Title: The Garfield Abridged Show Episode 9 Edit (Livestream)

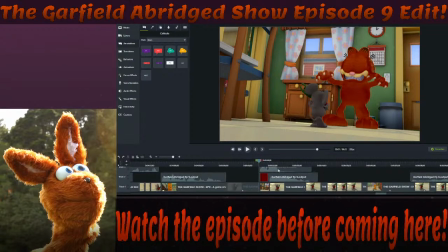So that's just a little tutorial when it comes down to making Garfield, or when it comes down to removing stuff. Honestly, this only lasts for what, a second? 12 milliseconds, sorry.
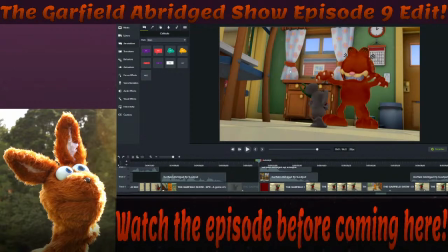This lasts for like only a few milliseconds, so no one's really going to notice the drapes being red. Also, I don't know if you noticed, but this drape, like both sides of the drapes are red, so for them to match, it's good to have them both the same color.
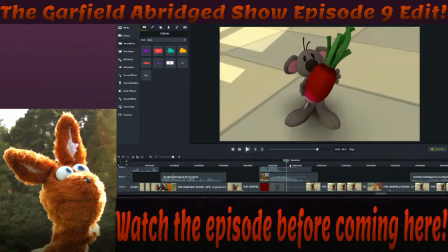No one's really going to notice a slight color difference. And then we have Squeaks' moment. Obviously, this is a still frame, and this is Squeaks blinking. So the blinking gives him life.
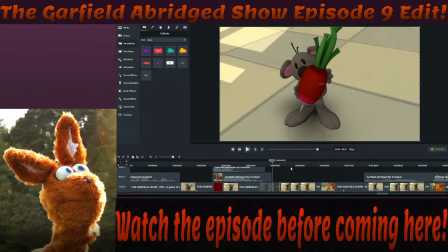If it was just a still frame throughout, it's going to look like he's frozen, or like he's not alive. So this blinking helps give him life. Cool. Nothing else to really report here.
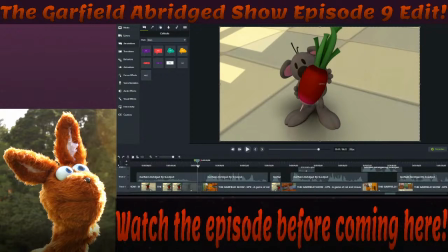I mean, this 100%, where is it?
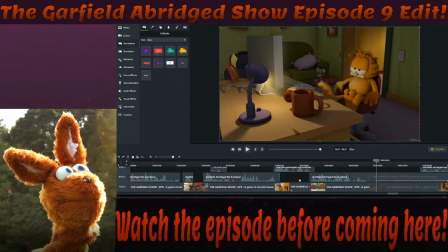Here. This mouse could 100% be Squeaks, but me and Jurassic just want to do a little bit of trolling, or a little bit of goofiness,
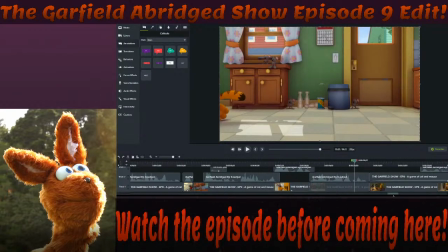where Garfield grabs the some different random mice to deliver the message. Anyways, nothing really going on there. Yep.
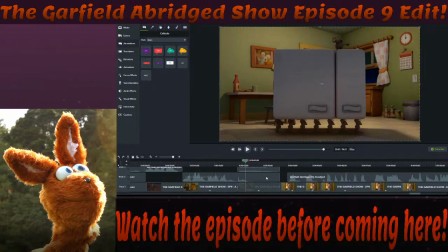Yep, that's just a random sound effect, don't worry about it. And then, yeah, this is all just kind of lip syncing.
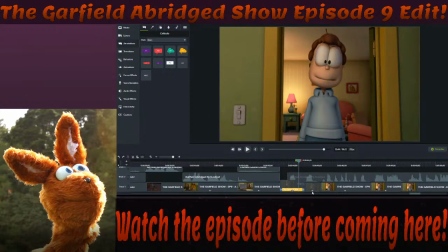That's why sometimes it's going to be like faster, sometimes it's going to be slower. But that's just to sync with, you know, stuff. So, don't worry about it.
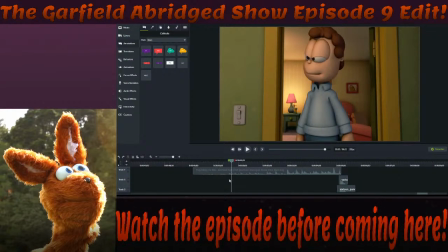Anyways, and then this, Play Misty for me, builds up to the main theme,
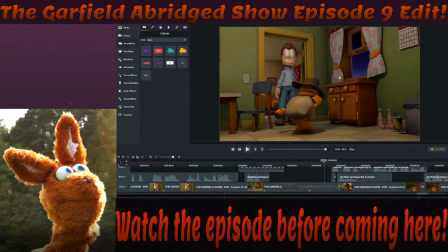only for the mice to be thrown out and landed into the backyard or whatever.
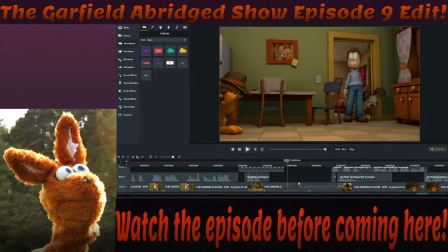Okay, cool. So, little funny thing, when Garfield does his whole to do exactly as I tell you to, funny part is the fact that he told them to do this.
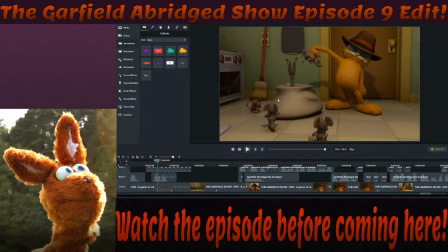Right? That's all he told them. He only told them to get into the sack that he will deliver.
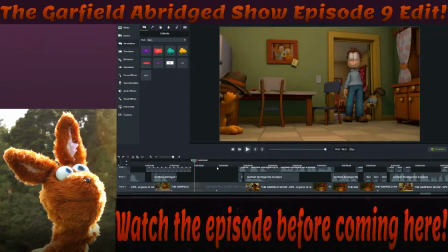That's all he wants them to do. And then he picks up the sack, and the mice, they don't know where they're going.
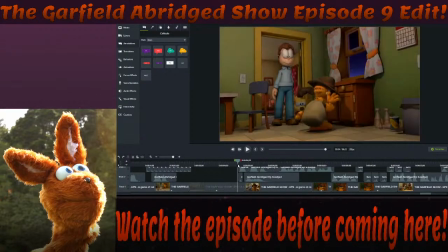He doesn't tell them this part, where he throws them outside.
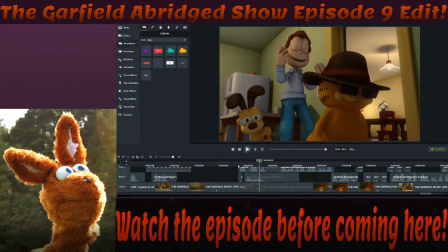He didn't tell them about that. He did not. Anyways. We might mention that in the reaction, you never know. And then he's like, why didn't you just do it sooner?
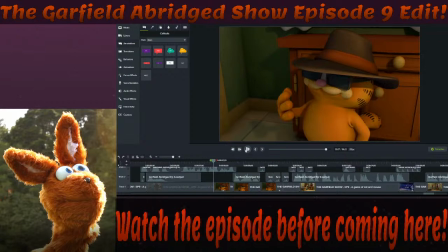He's just like, didn't feel like it. I love it. And he's like scratching his belly. It's so good. I'm so proud of it. Again, it's not 100% rendered, so don't worry about it.
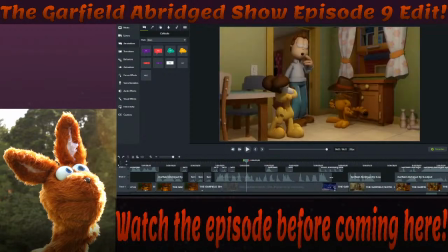Go watch the original. Okay. And then it's like, alright, well, how do we end the episode now? Now what do we do? And then we have the episode end, and John calls out, and this is just a funny little joke.
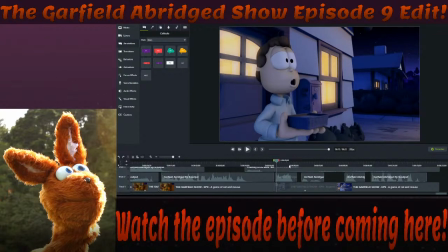He calls out Odie very loudly, very confidently, and then this one he quietly calls out Garfield. So compare that to this, Odie! where it's very loud and happy, and then he says
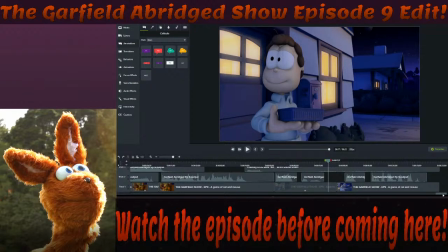Garfield, like a mutter almost. Cool, and then we have the dog park joke. So, yeah, cool.